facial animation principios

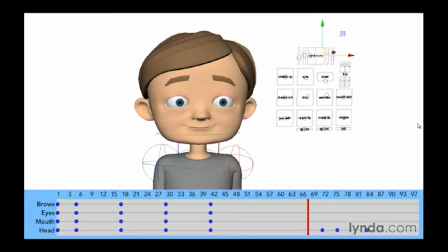33:06 So let's go ahead and have some fun here and create a reaction. So let's go ahead and first off, is the reaction happy or sad? Well, let's go ahead and make it a little bit kind of shocking.
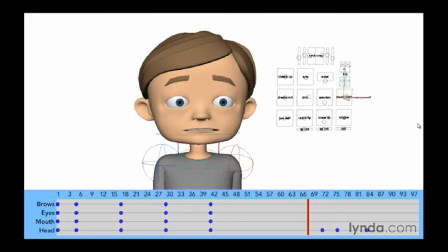33:20 So maybe we can play a little bit with the mouth. So now you see that the mouth is dropping. We could drop it maybe even a little bit more. Maybe widen it a little bit.
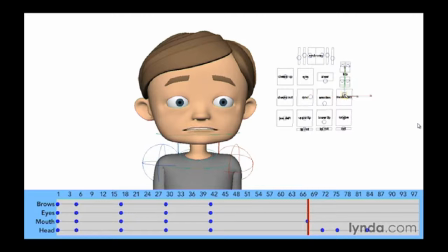33:38 And if we want, we can play with the mouse shift to bring it up or down. Now let's go ahead and also worry about the eyes. So now, as that changes,
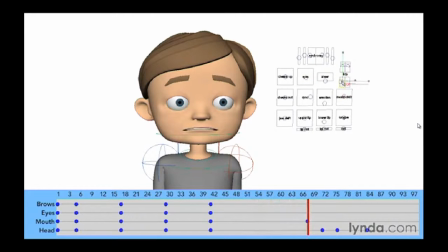33:52 maybe the eyes start to open a little bit more wide. So there we go. So that's a much different change of expression. So again, you can see how this change of expression just kind of starts to happen.
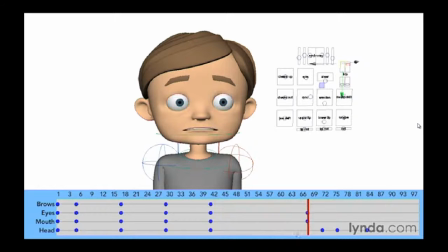34:12 And then what else happens with the eyebrows? Well, we can certainly raise them. So I can certainly bring them up a little bit. Another thing I can do is bring them down. And so if I bring them down, it's going to show a little bit more concern. So let's go ahead and bring them down just a bit.
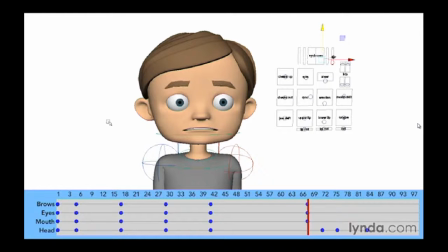34:32 So now we've got this. So let's go ahead and play that and see what we have.
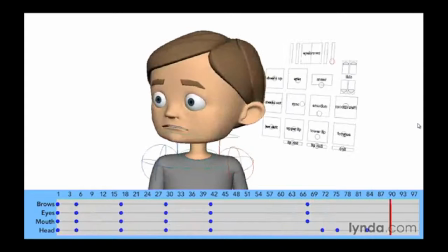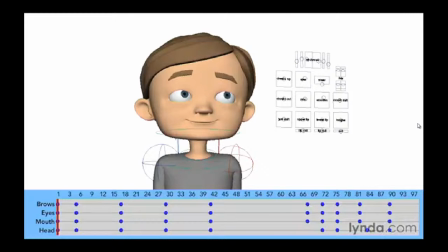34:49 So now we have the motion of the character's body and the basic facial expressions in place. So now let's go ahead and start finessing this into adding some secondary motion and some blinks to further finalize the animation. But before we do, let's play what we have.
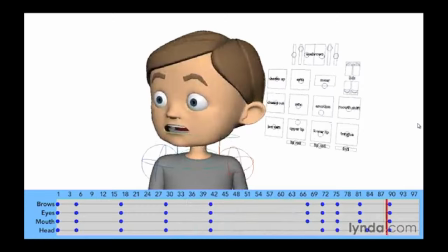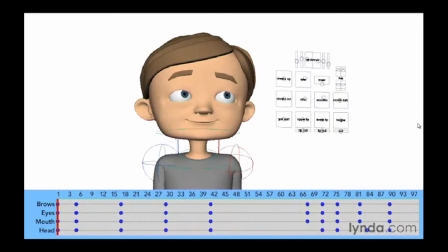35:16 So let's go ahead and start working with this. So at the beginning here, he has this head turn. Now head turns, as you probably know by now, are usually followed by a dip in the chin.
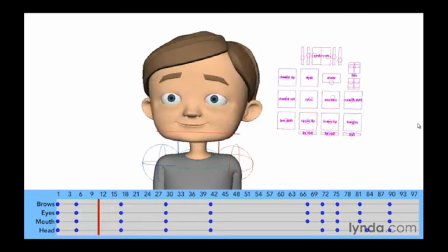35:30 So that chin doesn't just move from place to place. Typically the character's head drops as he does the head turn. So I'm going to start here, and we're going to create a center key here for the head. So now he looks, and that gives a much more fluid motion.
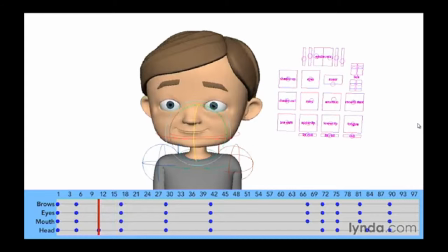35:49 Now, another thing that can happen in a head turn, it's not a strict rule, but we can add in a blink, and a lot of times that will cover the change in eye direction that we have. So let's go ahead and blink the eyes, and let's go ahead and set a key for those.
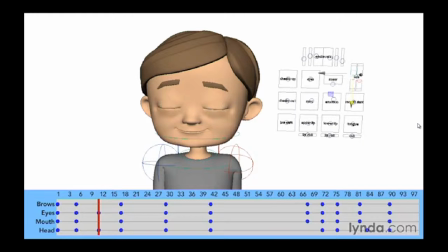36:07 So now we've got that, and that's a lot more fluid than what we had before. Now here we've got a pretty long hold.
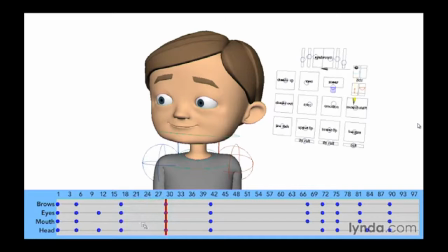36:21 This is about 12 frames, so that's almost too long to hold it just in one place. So I'm going to go ahead and just tilt the head a little bit just to give it a moving hold. So I'm just changing that head key here.
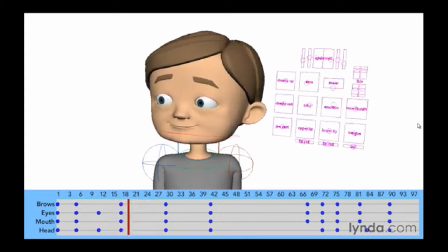36:39 And so you can see that just by having a little bit of motion on there, it's got some life. So now we've got another head turn. So what are we going to do? We are going to dip the chin, just like we did before.
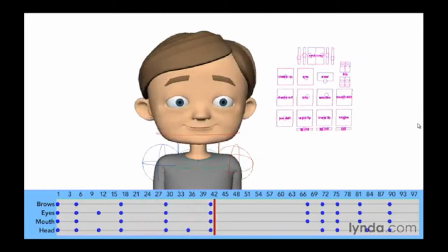36:55 So now, and it also, let's go ahead and add in a blink. So now we've got blink.
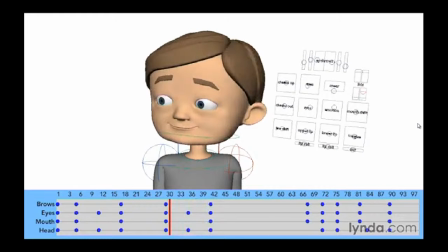37:08 Now one thing about head turns is that the eyes also can lead the head turn.